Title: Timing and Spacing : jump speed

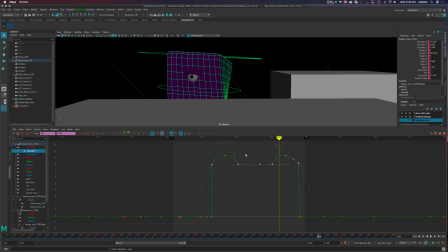(8:06)
I just want to move them in value, which would be straight down. So if I hold down the Shift key first, and if I hold down the middle mouse button,
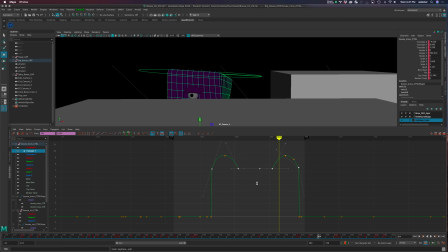(8:18)
it constrains it, right? It won't go side to side. You can see even the arrow shows me that it is only going to move up and down. So I'm just going to guess at this point, like what that should be. And I'm going to go ahead and modify this just a little bit, right?
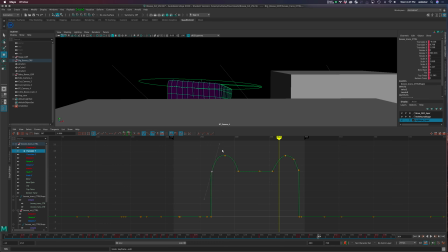(8:36)
So I get a little more peak out of that. This one's nice and flat. Just for the sake of argument, I'm going to delete that one, just so I can deal with these just on their own, though you certainly could have a keyframe there, like Kaylee does, to help shape these.
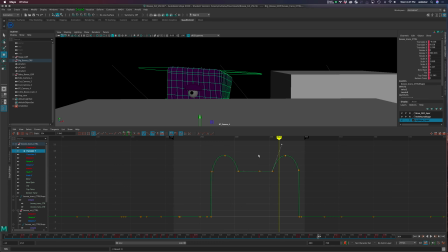(8:52)
Sometimes you get to the point where it's just too difficult to get the curvature that you want in that arc as this is happening in this jump. So sometimes you need to hand place some keyframes in here to get it to look exactly like you want.
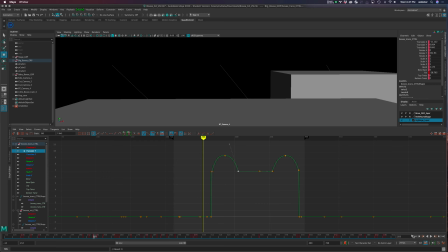(9:07)
There's limitations exactly how much shaping you can do with that. So let's go back and play this and see if we did anything.
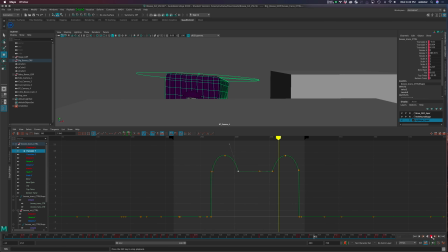(9:16)
So I'd say a little bit better, right? It has a little more speed.
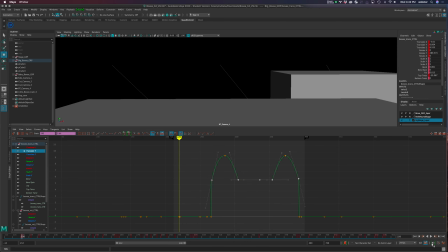(9:21)
Let's go ahead and just do the extreme. Remember I talked about the Price is Right game. Let's just see what we get out of this.
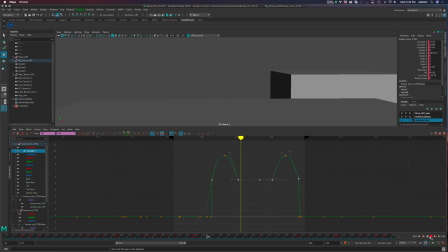So I think that speed is a little bit better. But the other thing too is it doesn't really pause up here as much as I would want.
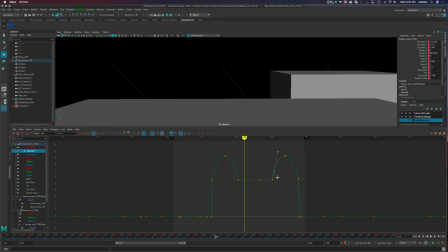(9:42)
So now that I've increased that distance, I have a little more room to really crank that handle. And again, if I wanted to, I could come in there and put some individual keyframes. Let's try to get this as this big, fat top on the curve here, right?
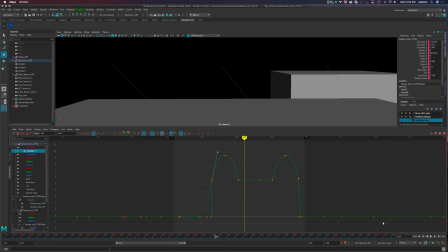(10:00)
I don't want to go too far or else I get that little problem that we talked about.
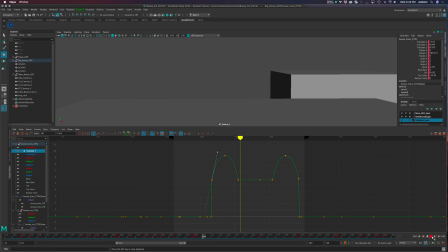So the nice thing is you can see as it comes up, the one thing I like maybe a little bit more is it comes into the screen, but I like how it falls quickly.
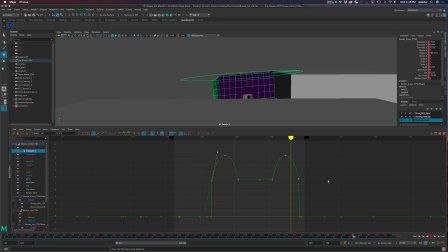(10:22)
All right, it gets a sense that gravity is taking over. So again, we can come in here, we'll try a couple.
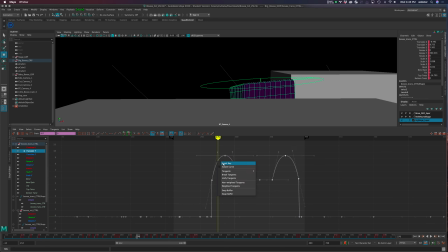(10:30)
Let's just put a little, let's insert a keyframe there, and I'm just moving the time slider to a place where I want to insert a keyframe, and then I'm gonna right click and just say insert key, right? And this is the curve that I'm working on in this. This is the only one that's active, right?
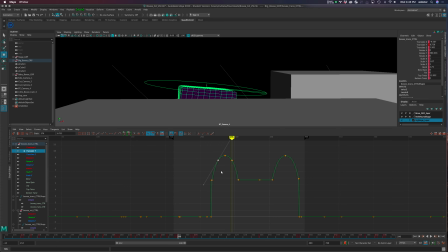(10:47)
So that's the only one that's gonna have the curves. So let's just move that over just a little bit. And this one as well. So you can see I'm really trying to make this kind of fat U shape out of it.
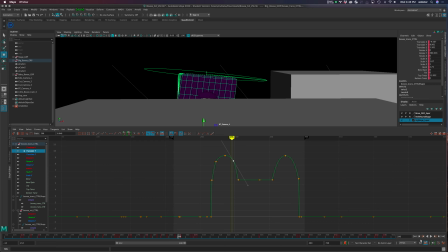(11:04)
And I honestly, I don't know how this is gonna work. It might make it worse. I kind of liked what was going on, but I'm gonna give it a try here.
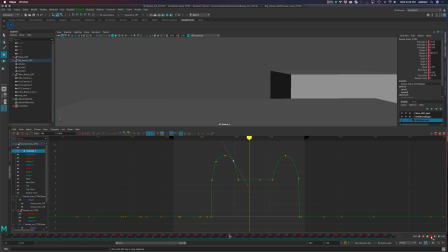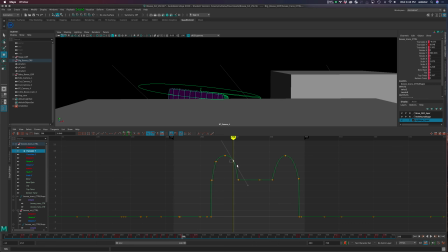(11:21)
So it's just clipping right there. So I'm not so sold on those two there.
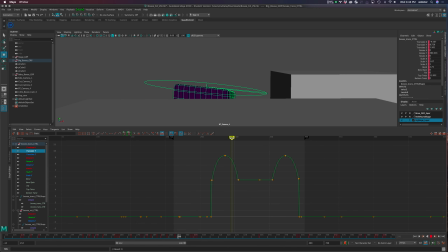(11:26)
I'm gonna delete them. I think this works because by this point in the curve, it's falling, but it's falling real quick, right? You can see it really disappears. But it has a little better sense of the gravity. Now, you know, every scene's gonna be a little bit different.
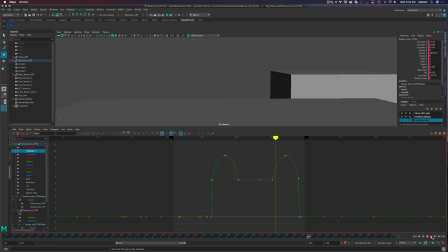(11:45)
And maybe you might explore something like this and be like, well, Dane's kind of right, but I want it to pause a little bit longer there, you know, for comedic effect.
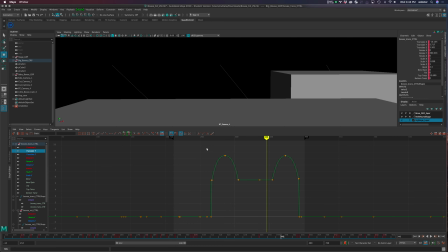(11:55)
So that's totally fine, but I would question these things. You know, as you look at your timing and spacing, it's easy enough to just save a version, right,
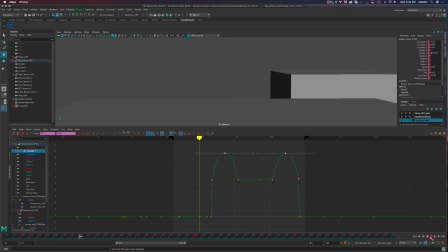(12:03)
and come back to it and try a couple of little things and see if you get the sense of the gravity and the motion, right? I moved it just up.